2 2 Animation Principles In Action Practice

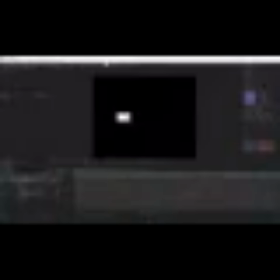[4:10]
We need to display the element at the peak of speed to reveal it discretely. Remember this rule.
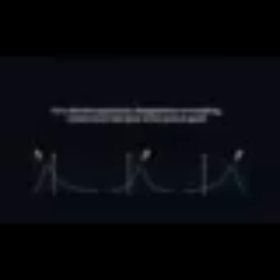[4:16]
For a discrete reveal, disappearance, or morphing, all the actions must happen at the peak of speed.
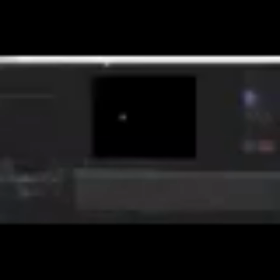[4:23]
Let's stick to the graph with a slowdown in the end. What is wrong with this animation? The speed is building up for some frames in the beginning. As a result, the element is almost static. And we do not need that in the reveal. There are several solutions.
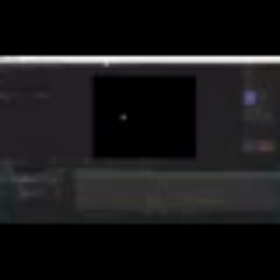[4:39]
First, on the first keyframe, drag the lever to the left, making the graph more steep in the beginning. Second, trim the layer at the peak. In this case, you can safely animate from 0 to 100.
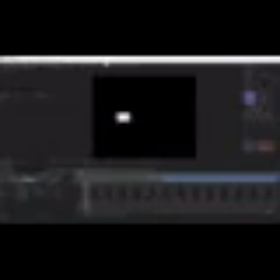[5:00]
The object won't be too small in the frame. Great! Next, let's animate the way the text part of the logo will be revealed.
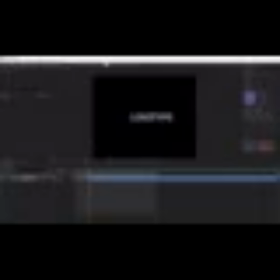[5:11]
It will slide in from behind the icon. Let's animate the position parameter. You can do it in several ways, by animating the layer or the shape parameter. First, layer animation. Let's set the timing to 20 frames to achieve a smoother action closer to the end and set the animation keyframes.
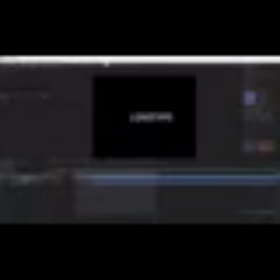[5:32]
Next, let's adjust the graph by moving the handle to the left. Then trim it with a mask. Select the layer, then select Rectangle tool. Note that if this is a shape layer, you must select Tool Creates Mask.
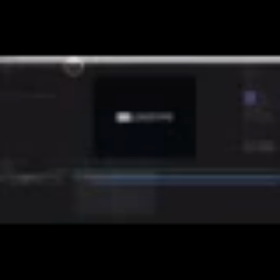[5:50]
Otherwise, a new shape will be drawn instead of a mask.
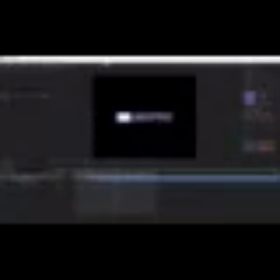[5:57]
But the mask moves with the layer, so we will also animate it and make the same easing for it as well. Done.
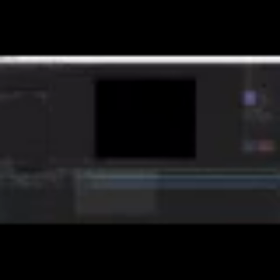Second, animating position of a shape or a group of shapes. In this case, you either animate position of a group or position of each shape separately.
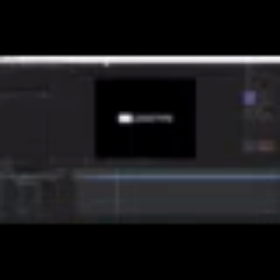[6:33]
There will be nothing difficult with a group. Here everything is the same as with a layer. But there are nuances with shapes. Sometimes, apart from position, you need to animate other parameters, for which the location of a shape's anchor point is crucial.
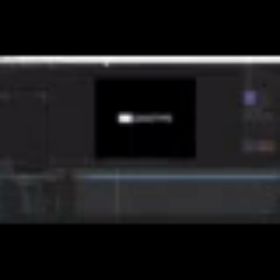[6:48]
You can center it manually, or, what is much faster, using the Motion Tools script. Select the necessary shapes and, holding Alt, click the Scripts button. That's it. Now we can safely animate them. Select the shapes again.
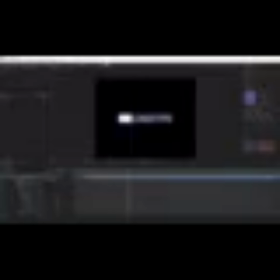[7:07]
Open the tab with their settings, and create a keyframe for position. Let's go 20 frames back and move the letters behind the icon. Apply easings. With the Motion Tool script, you'll be able to do it much faster.
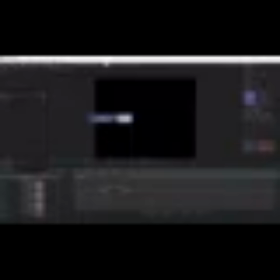[7:25]
Select the keyframes and pick the right easing. Adjusting the sliders, you will quickly figure out what is what. You can find more information about the script via the link in the description for this lesson. Great! Let's draw a mask. Done.
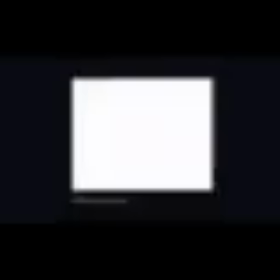[7:49]
Here's an example of a real work.
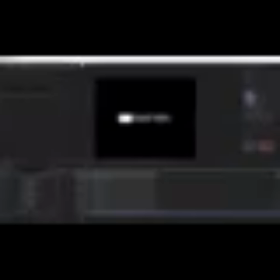[7:55]
So what advantages does this method provide? Yes, we do not animate the mask, but we have a higher number of keyframes, which is good. As a result, we can reveal the letters one by one. Let's add offsets. We can do it manually or using the script. Apply offsets with a step parameter set to 1 frame.